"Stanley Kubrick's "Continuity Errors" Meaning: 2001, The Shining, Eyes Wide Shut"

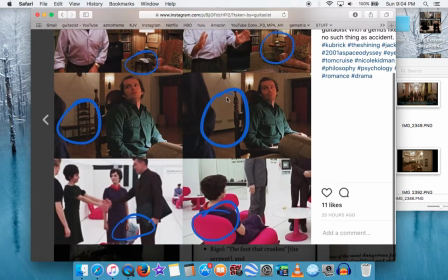You'll see what I'm talking about. And of course, The Shining again, the chair is there at 1 second and gone the next. A lot of people want to say it's just because it's a haunted house, but it also represents, going in and out of Jack's imagination. That's the key to this horror film.
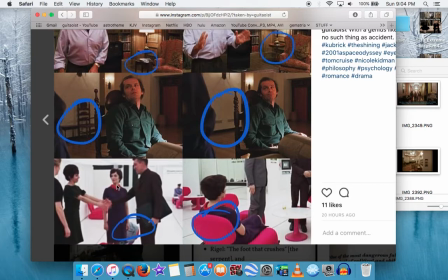And 2001, you see the sweater right here with this woman, but when she sits down, the sweater is gone.
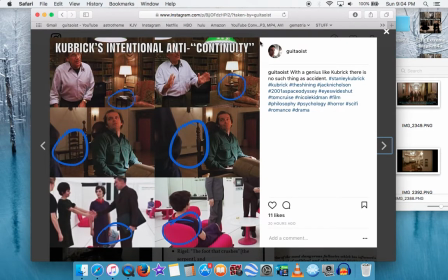So I'm not sure if the same motive is identical between films, but I know in The Shining it's part of the story,
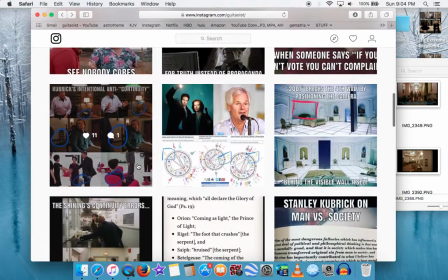whereas in Eyes Wide Shut it's just showing how it's the guy's lying or not.
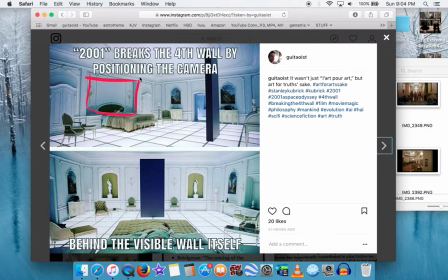And also in 2001, it breaks the fourth wall by positioning the camera behind the visible wall itself. You see this wall behind this dude? the green, the camera is like 3 or 4 feet behind that wall in this shot,
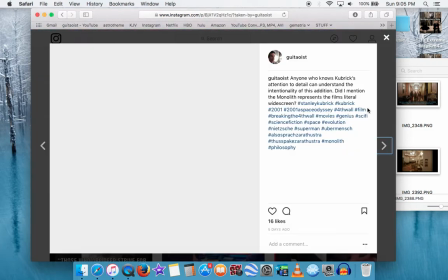literally breaking the fourth wall once again, just like in this shot where you see the actual cameramen in the shot.
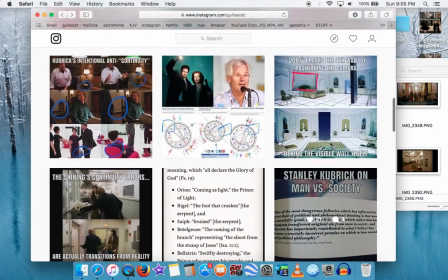It's just ridiculous. And lastly, let's see,
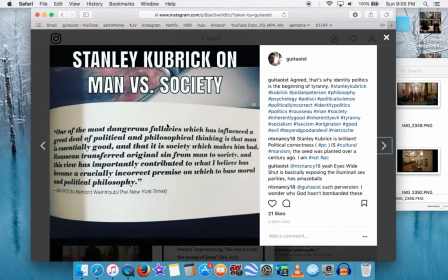with Kubrick, one of the most dangerous fallacies which has influenced a great deal of political and philosophical thinking is that man is essentially good and that it is society which makes him bad. Rousseau transferred original sin from man to society,
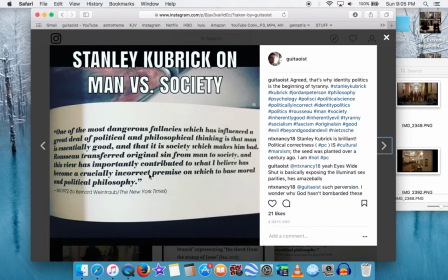and this view has importantly contributed to what I believe has been a crucially incorrect premise on which to base moral and political philosophy. Don't blame society because you're a shithead. Okay, you are responsible for your own self, and that's what A Clockwork Orange is essentially about.
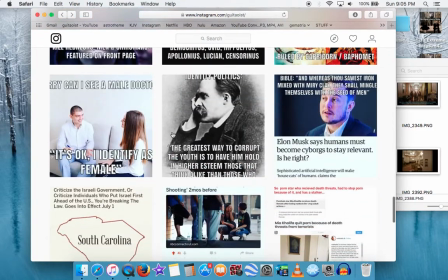And I don't know if you know this, but I was watching a Clockwork Orange video the other day,
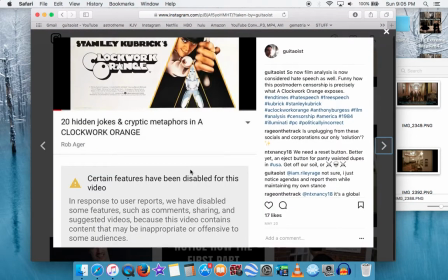and the comments were disabled and sharing it.
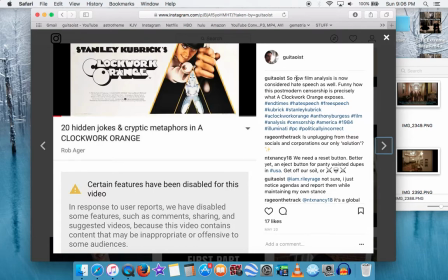Okay, and that's just the suppression of free speech. So I said, so now film analysis is now considered hate speech as well. Funny how this postmodern censorship is precisely what A Clockwork Orange exposes.
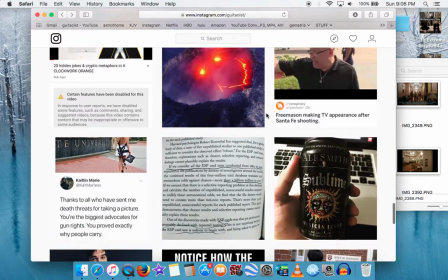You know, censoring society does not, better mankind.
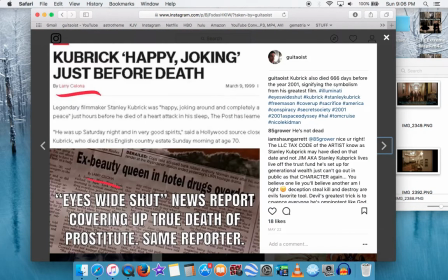And last thing about Kubrick, in Eyes Wide Shut, the news report has a reporter called Larry Salona talk about the death of the prostitute on drugs, but that's a cover-up, right?
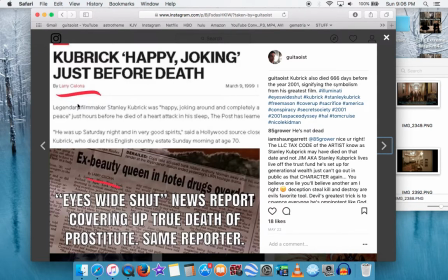But it's by Larry Salona right here. And what is the actual death of Kubrick? What is the reporter's name? It's Larry Salona. This is just a ridiculous.
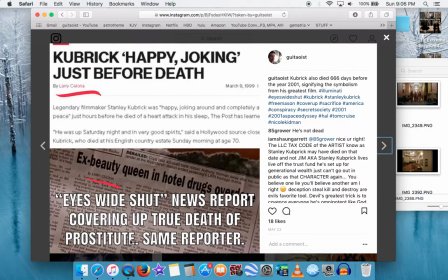Okay? This same reporter in the Eyes Wide Shut thing talking about a fake death talks about Kubrick's death, and it's the same person. Larry Salona, Larry Salona. What the fuck is that? Is that Kubrick or Illuminati playing with this?
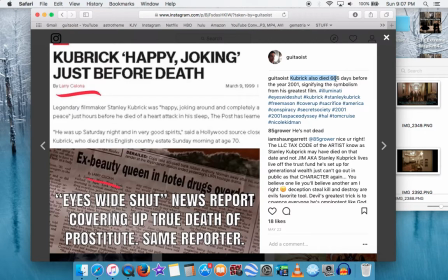Here's the last clue. Kubrick died 666 days before January 1st, 2001. I'm not kidding. This is not a joke. He died in 1999.
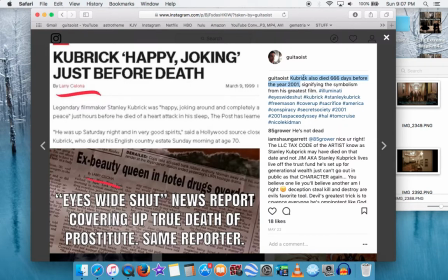You do the math. It's right there. I wouldn't say something if it wasn't mathematically true. Kubrick died 666 days before the year 2001, which is his greatest film of all time.
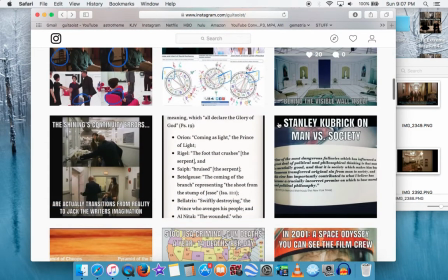Okay? So this is not a joke, okay? This is some serious, deep film stuff.
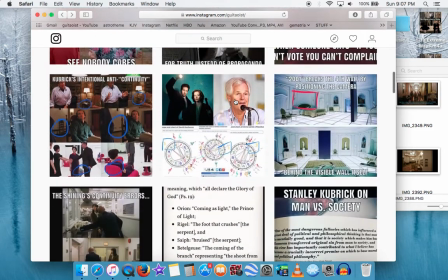And it's just not, this is my Instagram, obviously, and it's just not feasible that people can deny it at this extent.
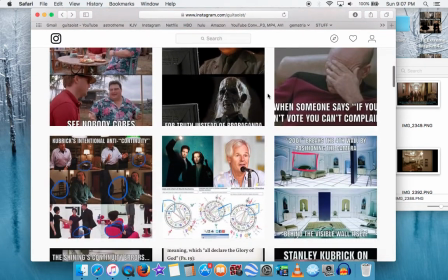Like, it's some deep stuff, and there's some satanic symbolism in the meantime, okay? But anyway, check out that channel.
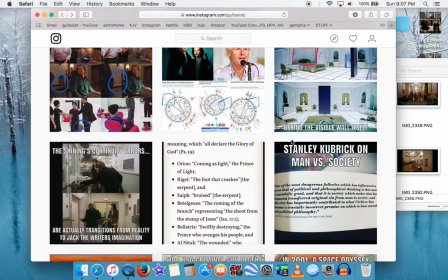I'll put links in the description, and also check out, of course, Collative Learning, which is a brilliant channel analyzing a lot of Stanley Kubrick stuff, and The Thing, and Blade Runner, and a bunch of great films. Those two channels have renewed my respect in film right now. That's kind of what I'm studying.
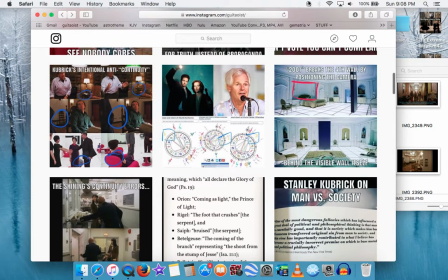Y'all have a good one.